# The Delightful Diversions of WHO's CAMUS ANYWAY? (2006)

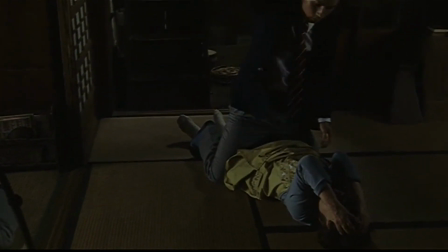504s
It's not until the final shot, where he runs from the house where he leaves their corpses,
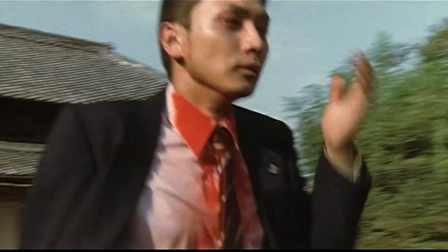508s
that we again see the camera crew and were assured non-verbally that the murders were in fact fake.
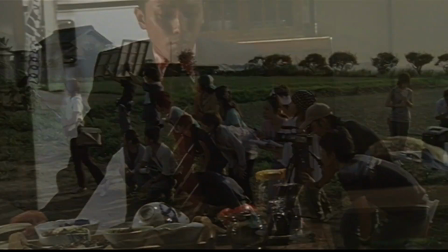515s
This whole sequence is friggin' brilliant, because it shows that Yanagimachi and his crew know how to effectively manipulate their audience.
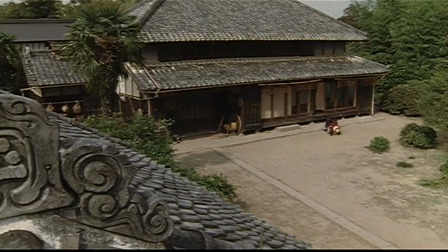524s
It's one of those conclusions to a film where, upon reflection, you realize that the puzzle pieces were all there, but subtle enough that you were tricked into believing something different.
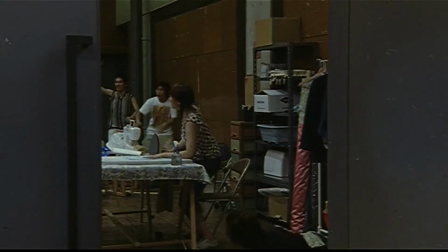533s
Earlier we see the prop knife brought on set, After this, we see the cast and crew roughhousing,
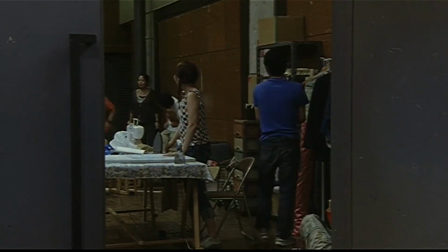538s
play-acting for fun, but in a manner that we're not sure we should take seriously.
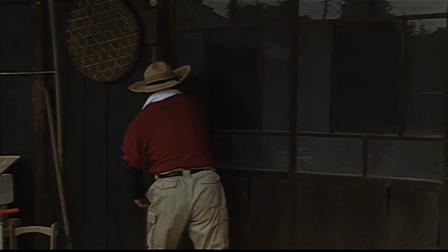543s
During the murder scene, we're clued into what is part of the film that we're watching and what is part of the film that they are producing, given the presence or absence of the crew.
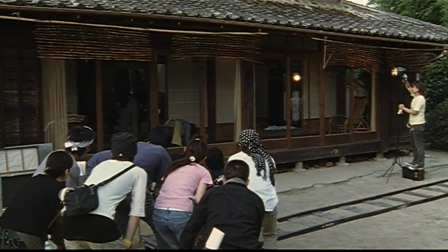551s
See, here we're watching the crew, so we know the violence is fake.
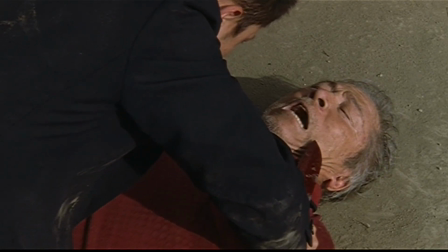555s
Here, on the other hand, there's no crew, so we think we're watching an actual murder while in fact we're watching the film within a film.
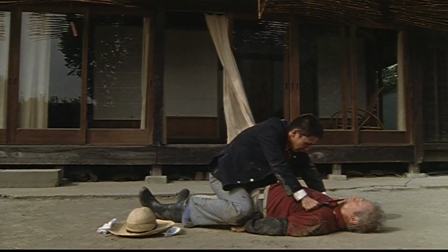561s
Here, our expectation that this murder is real infects our view of the production, so we think he's killing the woman while the crew films it passively.
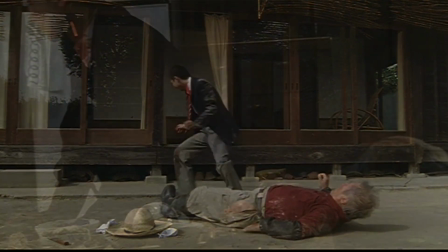570s
You get the idea. It's a brilliant subversion of expectation,
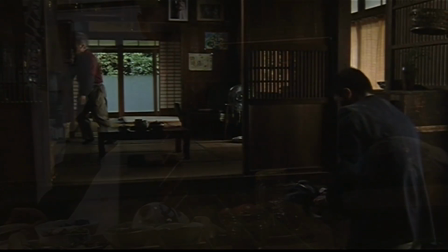574s
and practiced in audience manipulation that shows Yanagimachi's effectiveness as a storyteller, and his awareness of his own medium.
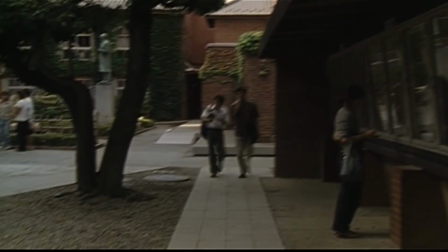582s
As early as the opening, during the on-the-nose conversation we brought up before, one of the students comments that the shots discussed in the other films are trick shots.
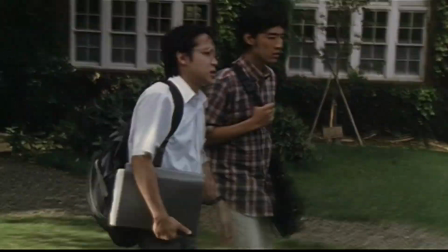592s
Rather than being a single take, they are several shots cut together to look seamless.
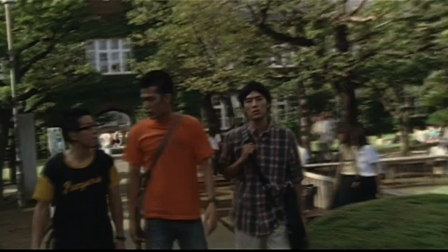597s
Whether or not this is the case with the opening of Who's Camus Anyway,
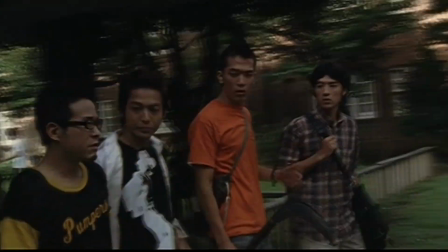600s
this dialogue is included to introduce the idea to us early on that the film has a certain magic, with filmmakers being modern magicians.
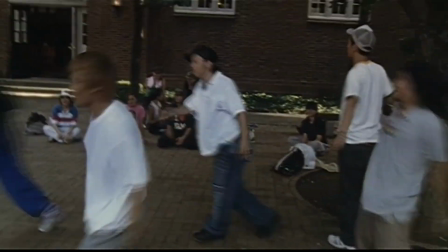608s
Once we hear this, we're looking throughout the remainder of the scene for any places where cuts could exist.
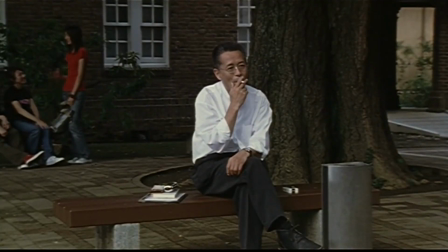614s
Perhaps we play back the film and watch from the beginning. The point is to both captivate with the impressive cinematography, but also to call attention to it.
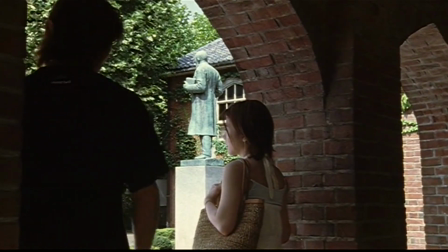623s
Some would probably call this masturbatory and unnecessary, but that's exactly the type of film that Who's Commue Anyway is.
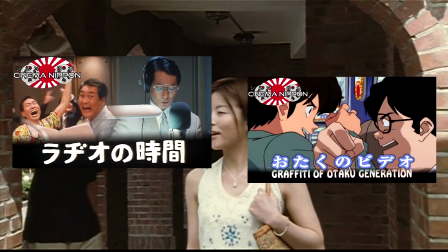630s
It was created in reverence to the art of filmmaking. Just like Chan EX's other suggestions up to this point, it's a love letter to the creator's chosen medium.
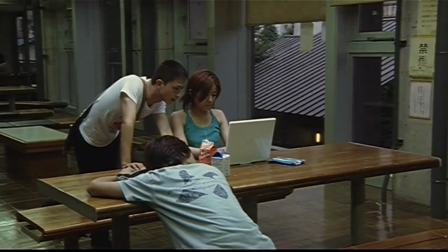639s
It's not necessarily pretentious, because it doesn't look down on those who won't get the references present throughout the classic film.
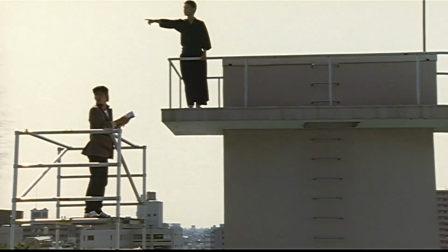646s
Hell, we probably missed more than our fair share of them.
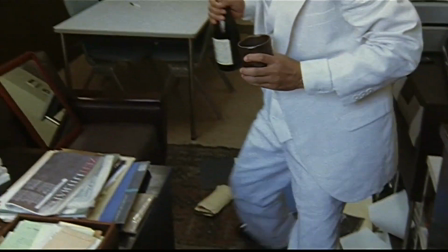649s
But it's not trying to condescend, rather the film is intended to act as a form of fan worship for the art of film.
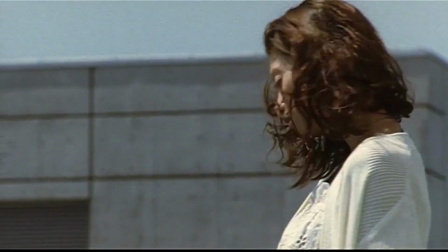656s
Is it self-indulgent? You bet. Is it overly complicated? Absolutely.
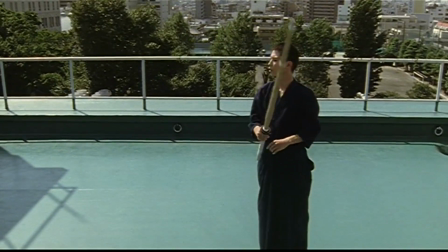661s
But it was crafted with such patience and love for what the creators were doing that it would be hard to argue that it's vapid.
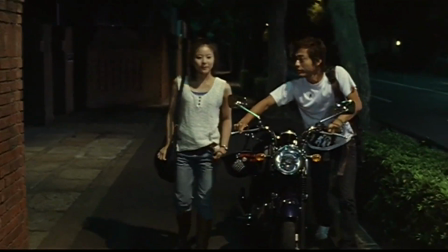667s
For all of these reasons, Who's Kamu Anyway is certainly not a film for everyone.
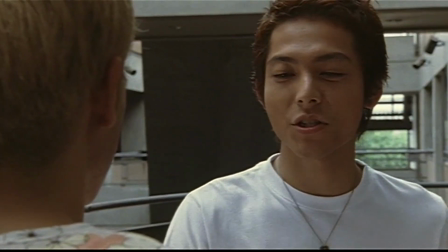672s
If you fancy yourself a film buff, or if you're as fascinated as we are by the behind-the-scenes goings-on of film production,
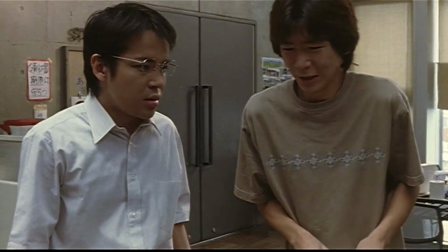680s
give it a watch as you'll likely get something out of it. If you're a more passive viewer who won't appreciate something so mental and cerebral however, you might want to give this one a pass.
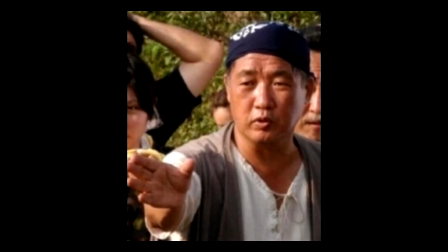689s
Mitsuo Yanagimachi has had a strange and varied career, from his early days in monochrome documentary with the ruffians of Tokyo,
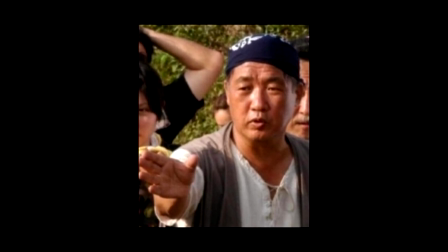696s
to the self-serving film on display today, one can never be certain what he might turn out.
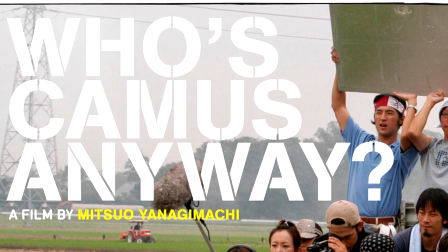702s
Unfortunately, Who's Kimyu Anyway is Yanagimachi's final film to date, and only his eighth film overall.
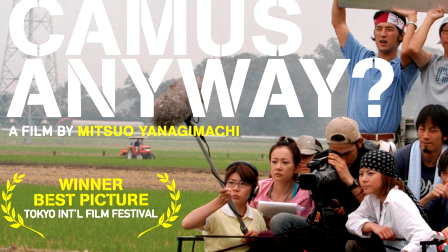708s
But with 13 years now having passed since the film's debut at the Cannes Film Festival,
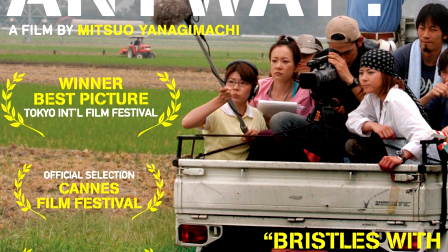713s
making this his longest absence from film to date, perhaps it means that we can expect another project of his coming down the pipeline sooner than later.